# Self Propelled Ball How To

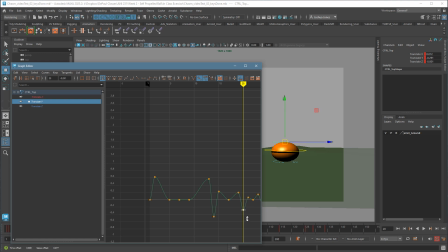It should be like easing down. I didn't really add much on there because I guess I couldn't. Again, I'm just going to kind of even these up a little bit.
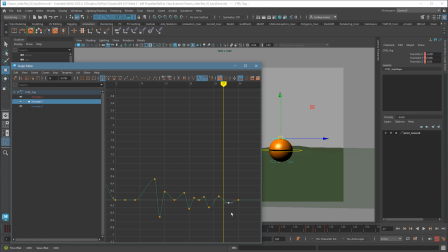And maybe tone these down too. If it's really hard to see, just grab a chunk of them, press F. You can get in a little bit closer. And here I can kind of ease it back out visually so that it's kind of working its way down to less. Let's see what that looks like.
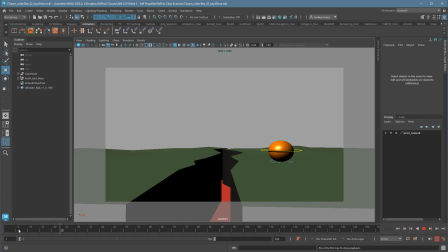That's way better. I don't know if you guys can feel the difference, but I like what I'm getting. Cool. So that's kind of how this works. You're going to add in those in-betweens. You can clean them up either visually or up here on the screen, or you can use your graph editor to make changes.
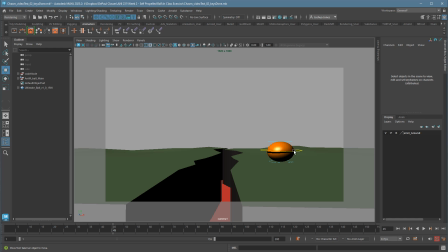And there, again, doing something a little more technical allowed me to kind of have more control over how it was going to look. Now, some things you might want to have fun with, like here, between this key and this key. Actually, I like this to be kind of straight, but I was thinking on the way down, well, let's just have some fun.
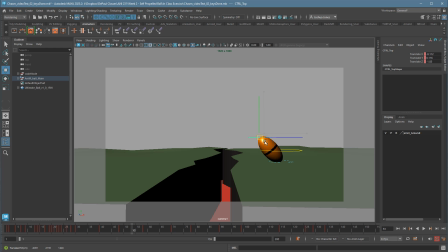When this comes in, I could go ahead and add something that feels more like a curve. So maybe he comes down first and then swoops up. Which I kind of like the way that looks.
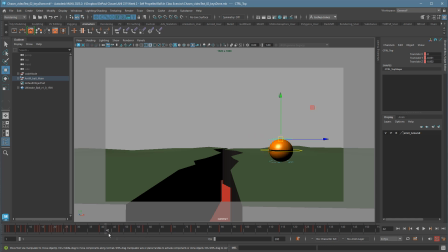Except for he does stretch at the end, which makes that a little bit awkward. So maybe here, I'll pull him forward a little bit here, a little bit earlier.
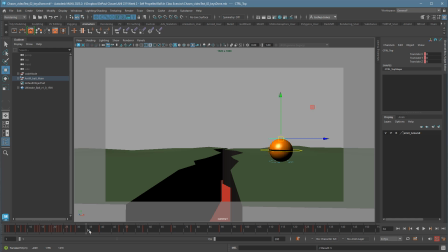So he's, I think this is not going to work with that little stretch at the end. I'm feeling like he swoops in and over and then moves that way, which is just awkward.
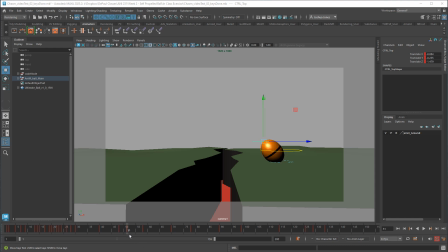So I think I'll just concentrate on the swoop when he comes back.
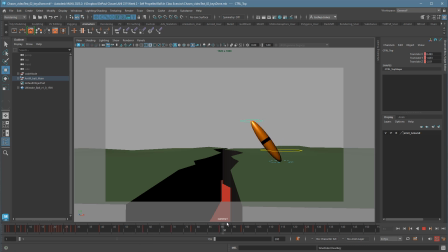So he's going to here. This part I'm just going to leave straight as it is. I could add in another inflection, like maybe he comes over here, pauses, and then does a little bit look down, but I'm just going to keep it simple. But when he comes back, we have that little anticipation.
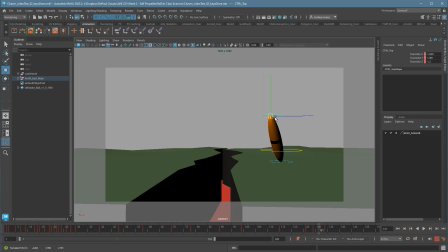I'm going to try bringing him over to create more of an arc in this direction. So he comes over. It's almost like he's hiding. Let's see.
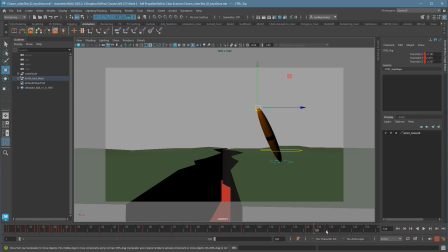Or I could try it the other way. So maybe he goes up and then he swoops this way. So he's going to create an arc down and in.
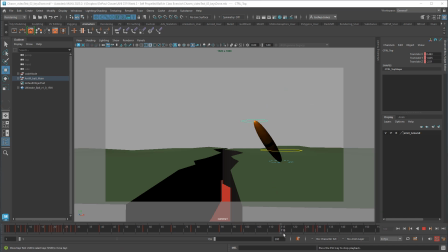I don't know why, but that cracks me up. So I'm going to leave it. I could also add a little follow through in here.
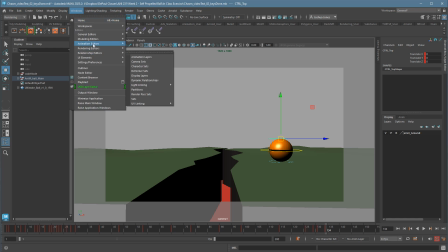So maybe, and actually here, let's fix the graph really quick while we're at it. So I'm going to go in here at the graph on that one little move.
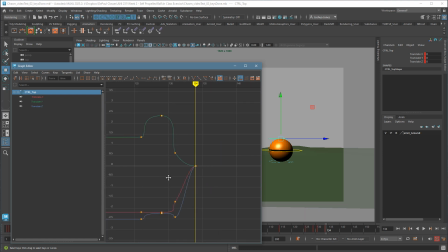So it's going to grab the curves, press F. Note here, I'm just grabbing this top one. I don't care about the others. So let's grab those last few. I do have some weirdness in here.
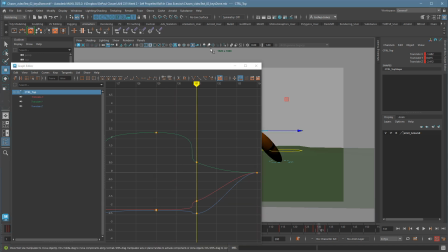So yeah, so in this case,
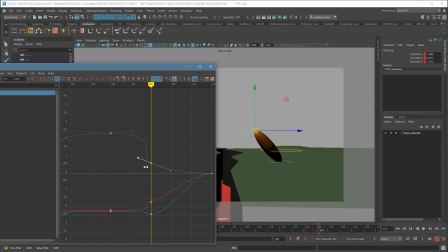because my tangents are stretchy, I'm getting some weird, oh, it's these guys. These guys are stretched too much. So it's good for, it's probably not good for either side. I'm just going to grab these and pull them in so I don't have that weird jaggy right in the middle of the move,
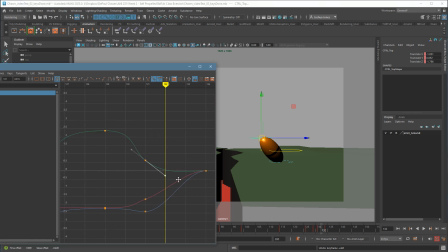and it keeps it a little bit smoother. And I can also play with what that slope is going to look like. This one is a little bit funky. That one looks fine.